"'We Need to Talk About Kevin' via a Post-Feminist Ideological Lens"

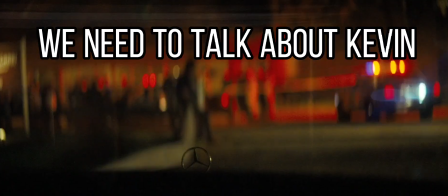1s
Today, we are going to test the idea that we need to talk about Kevin as an ideologically loaded text.
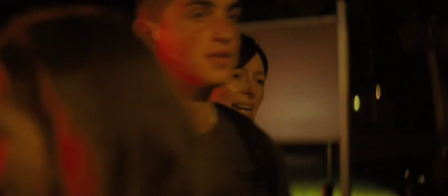7s
Specifically, that it's a conservative piece of cinema designed to condemn non-traditional approaches to motherhood.
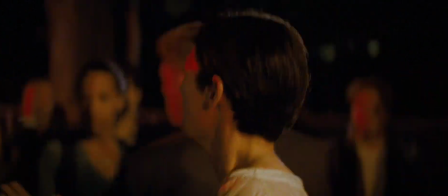13s
While I don't necessarily believe this take myself, it's nonetheless fun to see if an argument can be made for it.
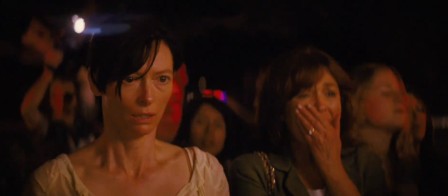19s
And I'm going to do this by looking at details in the editing, the framing and the mise-en-scene, as well as examining the way representations are freighted with meaning.
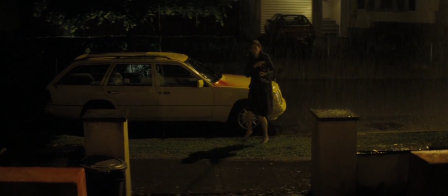28s
It's vital to note before we start that Ramsey's film is a different beast from Lionel Shriver's book.
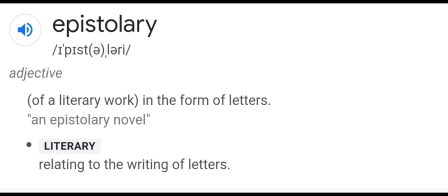34s
Although the storylines are the same, Shriver's novel is epistolary, written as a series of letters from Eva to her dead husband, Franklin.
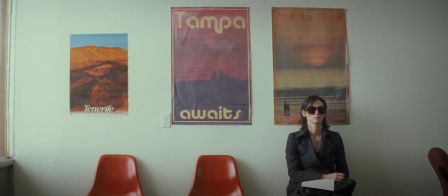41s
The reader is always clear about what Eva is thinking, and she thinks a lot. The book is extremely wordy.
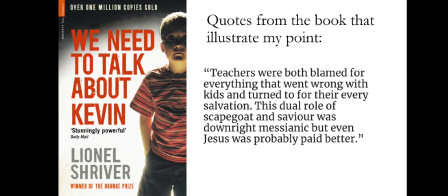47s
This may sound obvious, but the advantage with words is that one can use them to create clear meanings. Eva can debate the nature of guilt, articulate her interiority, and express detailed opinions on specific issues.
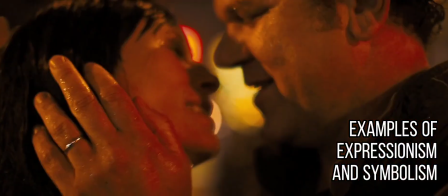61s
That's in the book. Ramsey's film is almost the complete opposite, trying to express its ideas through images and performance alone,
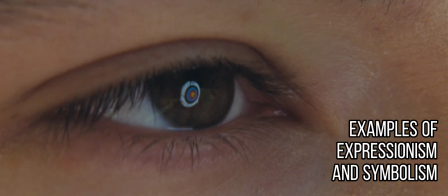68s
and favouring expressionism and symbolism over clarity of meaning.
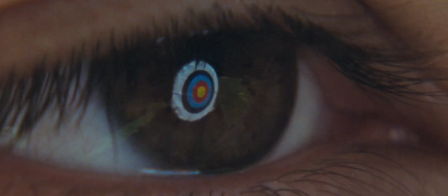72s
As a case in point, the first 15 minutes of the film contain virtually no dialogue at all. the upshot of this is that it traffics in the languages of
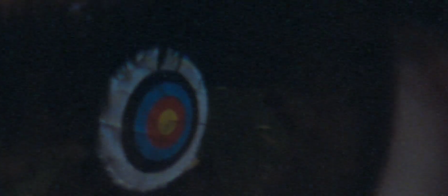80s
tone and feeling rather than clear ideas and is therefore much more ambiguous and open to interpretation which is actually pretty great for film studies
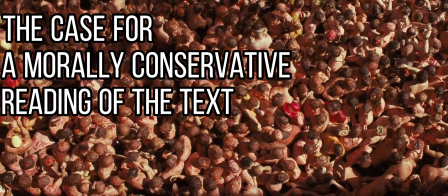88s
the case for our conservative reading starts in the very first scene we begin with the bird's eye shot of what on initial viewing seems like a satanic blood orgy
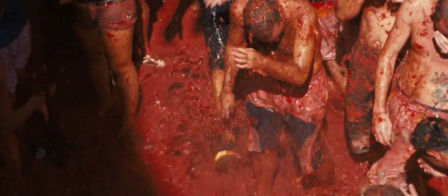97s
or demonic riot but it immediately establishes that eva is steeped in gore and by extension here sin the fact that it's quickly revealed to
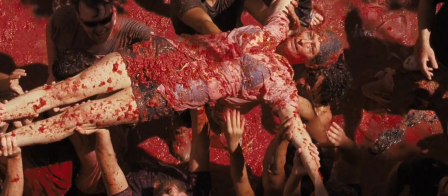106s
be that weird Spanish tomato festival doesn't do anything to alleviate the highly unsettling images.
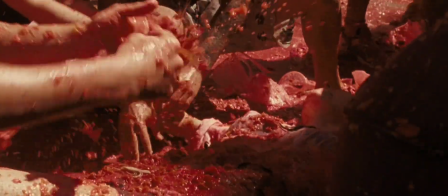111s
Eva is drenched in red and held aloft as a kind of martyr, a sort of Lady Macbeth, unable to escape from her role in the horror.
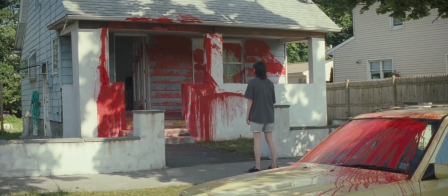118s
The red is a brutal and recurrent symbol in the film. The paint on the house, the light on her face, and even the canned soup.
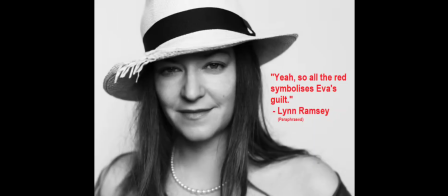125s
Ramsay has stated in interviews that the frequency of the colour red in the mise-en-scene is supposed to represent Eva's guilt, so that removes any interpretive guessing about it in case you might have been unsure.
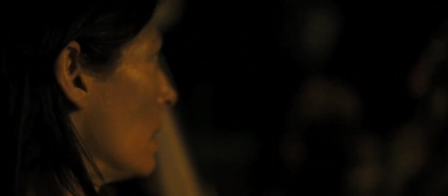133s
But blunt or not, it automatically connects the audience to the idea that Eva is culpable for something,
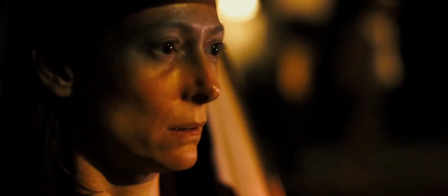140s
that she is, at the very least, intimately related to the violence. The film also does a lot to link Kevin and Eva.
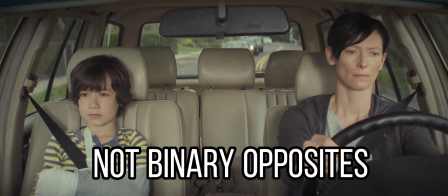148s
Although the characters in conflict, they are not binary opposites in the traditional sense, and Ramsey employs a number of narrative devices to illustrate this.
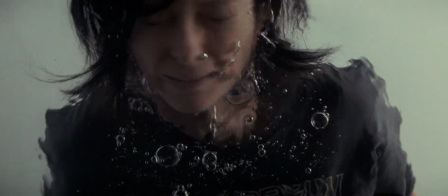157s
During the exposition, Eva dunks her face in the hand basin, and as she thrashes around,
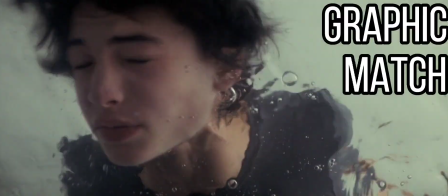163s
the shot from below graphically matches into that of Kevin, the implication being that they're one and the same.
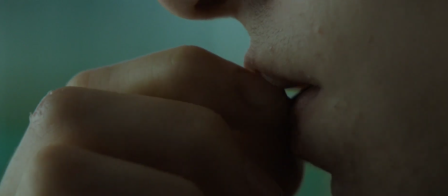169s
We see this again in some of the subtleties of habits. Kevin meticulously chews his nails,
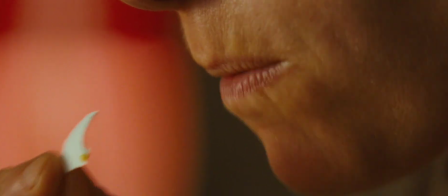175s
then lines them up on the table in the same way that Eva meticulously removes shards of eggshell from her mouth and lines them up on the rim of the plate.
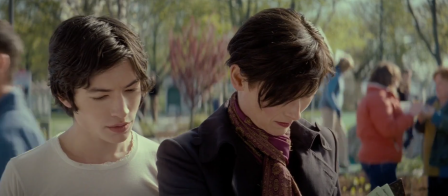184s
Similarly, mother and son share hairstyles and body language. Both are pale and angular, both are keenly intelligent, both of them are outsiders.
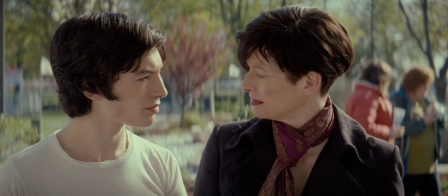193s
All of this is designed to establish that Eva is Kevin, that Kevin is a manifestation of her own genetics.
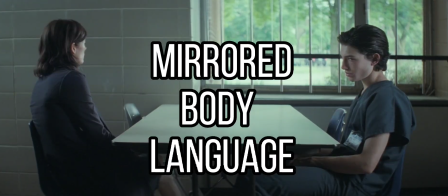201s
So this is the nature rather than nurture argument for her culpability.
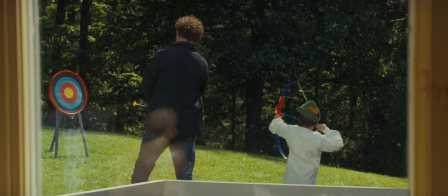205s
But one must also look at the aspects of nurture, that is, the environment of his upbringing.
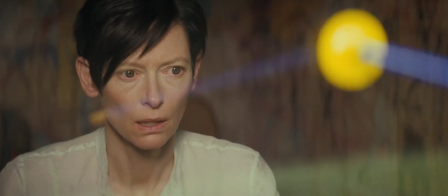211s
The section of the film dealing with Kevin's conception,
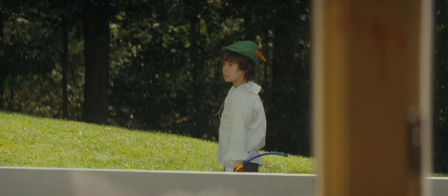214s
Eva's pregnancy, and Kevin's birth all illustrate how little maternal instinct Eva feels toward her child.
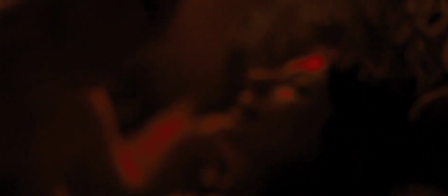221s
The conception itself is rendered first in red light, then with the microscopic photography of cell division,
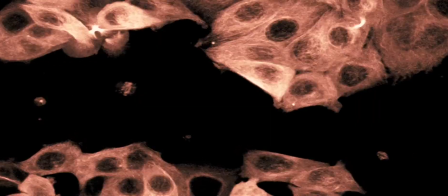227s
as if Kevin is an experiment gone wrong, a metastasizing cancer rather than a kid.
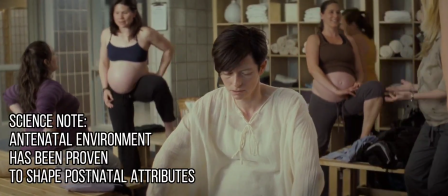233s
The shots of Eva pregnant show her turned away from other expectant mothers.
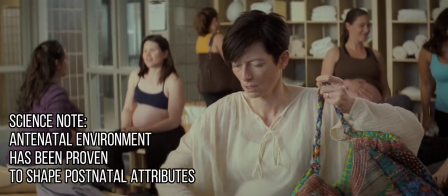237s
While they parade and caress their stomachs, Eva hides hers under baggy clothes, resenting its existence.
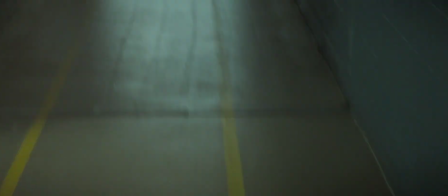244s
And finally, the birth itself.
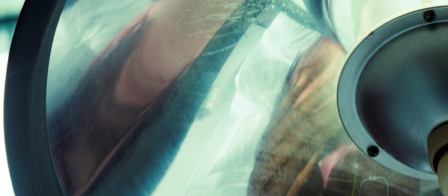246s
Watched without context, any spectator could be forgiven for believing the scenes come from a science fiction horror film.
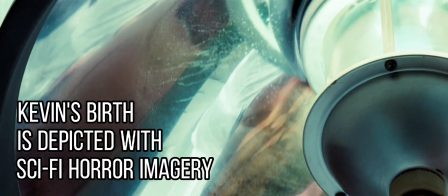252s
Eva's face is not only upside down, but warped in the convex reflection of a steel lamp.
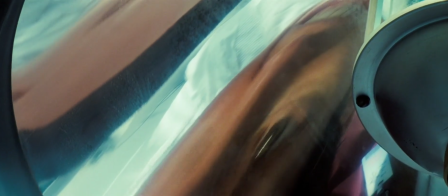257s
Her features melting and grotesque, her tortured screams disturbingly contrasted with an uninflicted medical voice, imploring her to stop resisting.
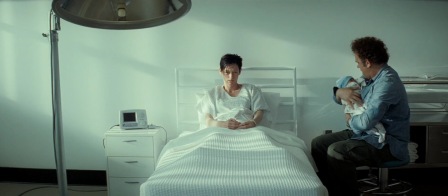265s Stop resisting.
Cut to the next shot, and she is sitting broken in her hospital bed. The walls blue and depressing. Kevin and Franklin severed from her and pressed against the side of the frame.
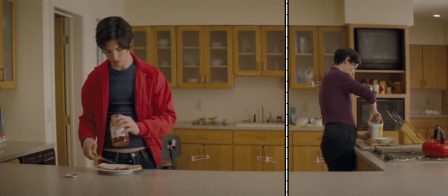278s
A visual representation of their relationship for the remainder of the film.
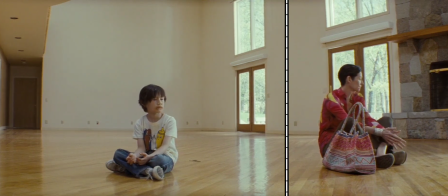282s
And a shot type that is frequently recycled, whether the two characters are sitting on the floor of their house or in the prison visitation room.
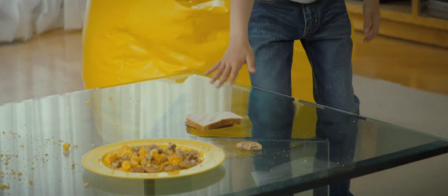289s
Visually, this is a woman divided from her child, unable to love him as a mother is told she should.
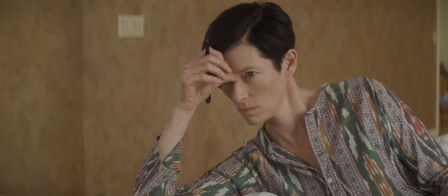297s
But it is also vitally important to look at what Eva actually does to Kevin. And here, one can list her parental misdemeanors in chronological order.
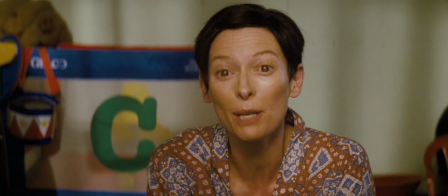305s A mommy wakes up every morning and wishes she was in France.
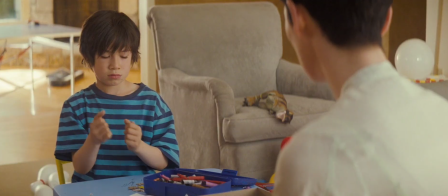314s Kevin, quit that! You might like it. What if I don't like it? Then you get used to it. Just because you're used to something doesn't mean you like it.
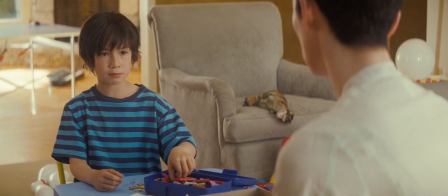326s You're used to me.
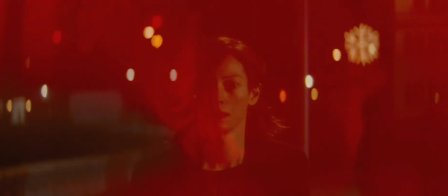331s Guess well. Christ, Ecuador? For two months? Why can't you send someone else?
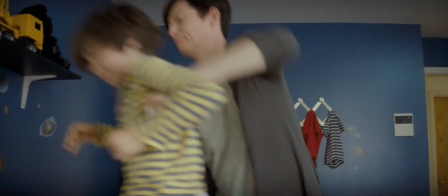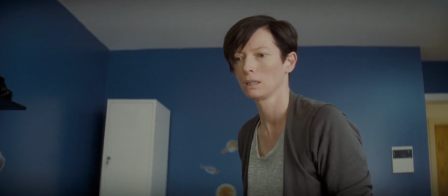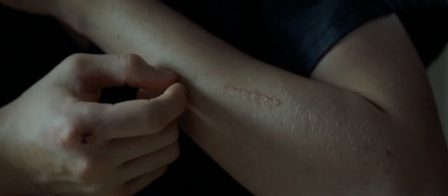347s
Later, an incarcerated Kevin will tell her that this was the most honest thing you ever did.
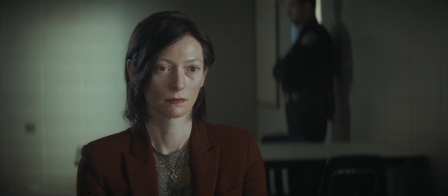353s
Indicating he's always known full well that she despises him.
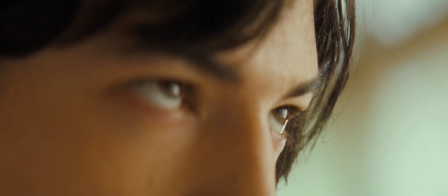356s
By the time Kevin is a teenager and intensely jealous that Eva openly loves her daughter, a final nail in the coffin, he's actively returning the hostility as if it's a sport.
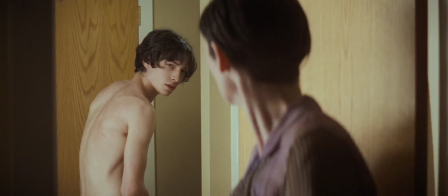366s
It's now what defines their relationship.
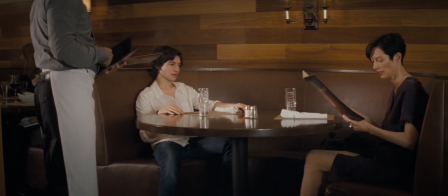368s
So when Eva makes a play of taking Kevin on a pseudo-date in an attempt to connect with him, he hurls the entire affair back in her face in a devastating diatribe.
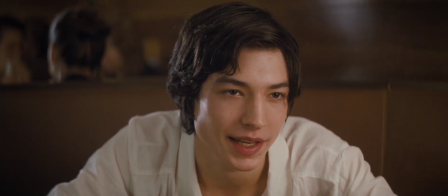377s And finally, once you've sucked up an entire bottle of wine, you can go all gooey-eyed and say how nice it is to spend quality time together.
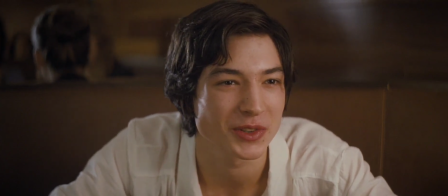384s You can scooch over and put your arm around my shoulder and give it a little squeeze.
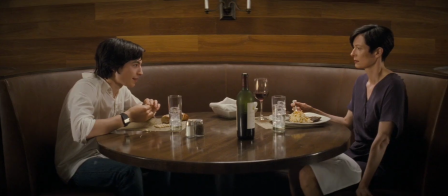391s
The final shot of the scene sees Kevin grinning smugly back at his wounded mother.
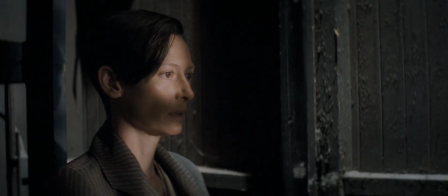396s
He has enjoyed hurting her, and she is reaping exactly what she's sown.
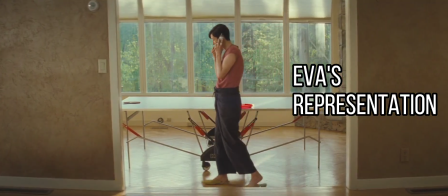402s
Ideologically, it's also valuable to examine who Eva is, and just as valuably, who she isn't.
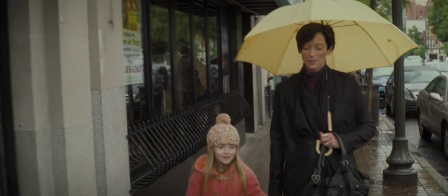409s
She is not a drug addict. She is not a fundamentalist. She's not a single mum. She doesn't live in a crime-ridden city.
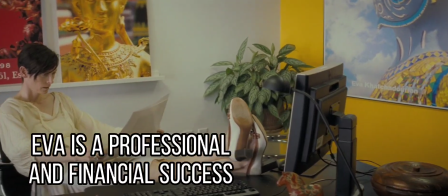417s
The suburban home is as palatial as it is tranquil. She has established and run her own travel company, and is a successful travel author.
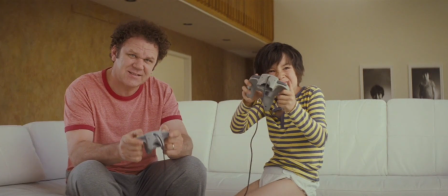424s
Correspondingly, she's the family's central earner, and she has a loving, doting husband who provides a safe and stable environment.
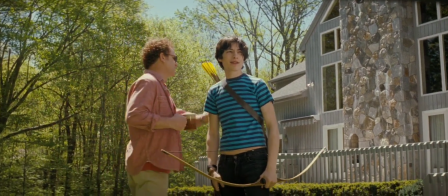431s
It is the very existence of these things that allows the film to shift the blame to Eva.
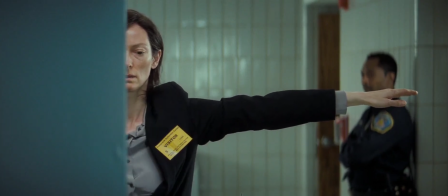436s
And here one can argue that the film is saying, via its narrative, look what happens when you don't throw yourself wholeheartedly into motherhood.
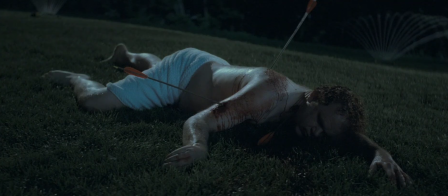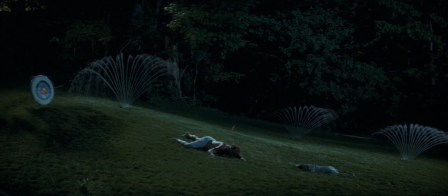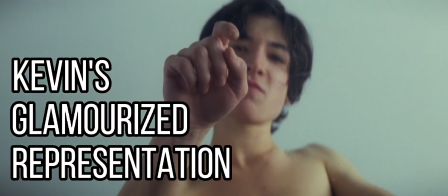456s
As a subsidiary point to this, the film glamorizes and even fetishizes Kevin, particularly as played by Ezra Miller.
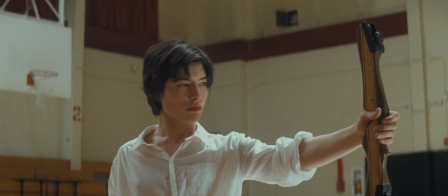463s
Miller's Kevin is represented as cool and highly capable. He's like a pin-up idol.
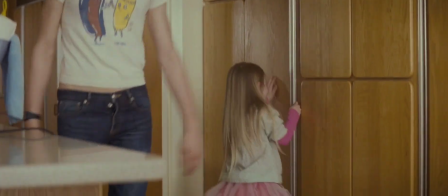468s
His fashion sense is idiosyncratic. Strands of his hair fall perfectly across his face.
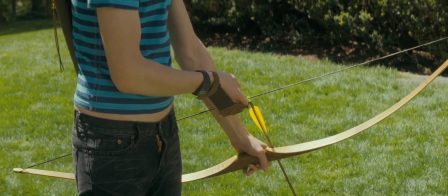473s
His concentration with a long bow is filmed in obsessive slow motion.
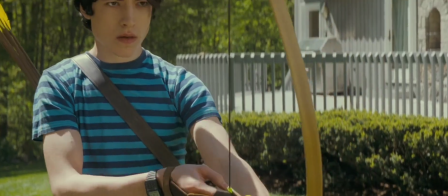478s
And he exudes sex appeal.
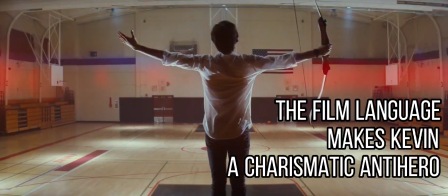480s
Visually, the film objectifies his physical form, just as his characterization lends him enormous anti-hero charisma.
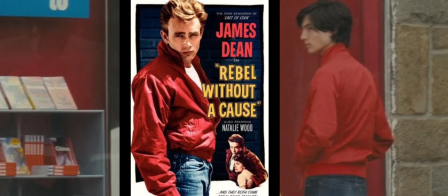489s
Look at the way he's matched with James Dean from Rebel Without a Cause.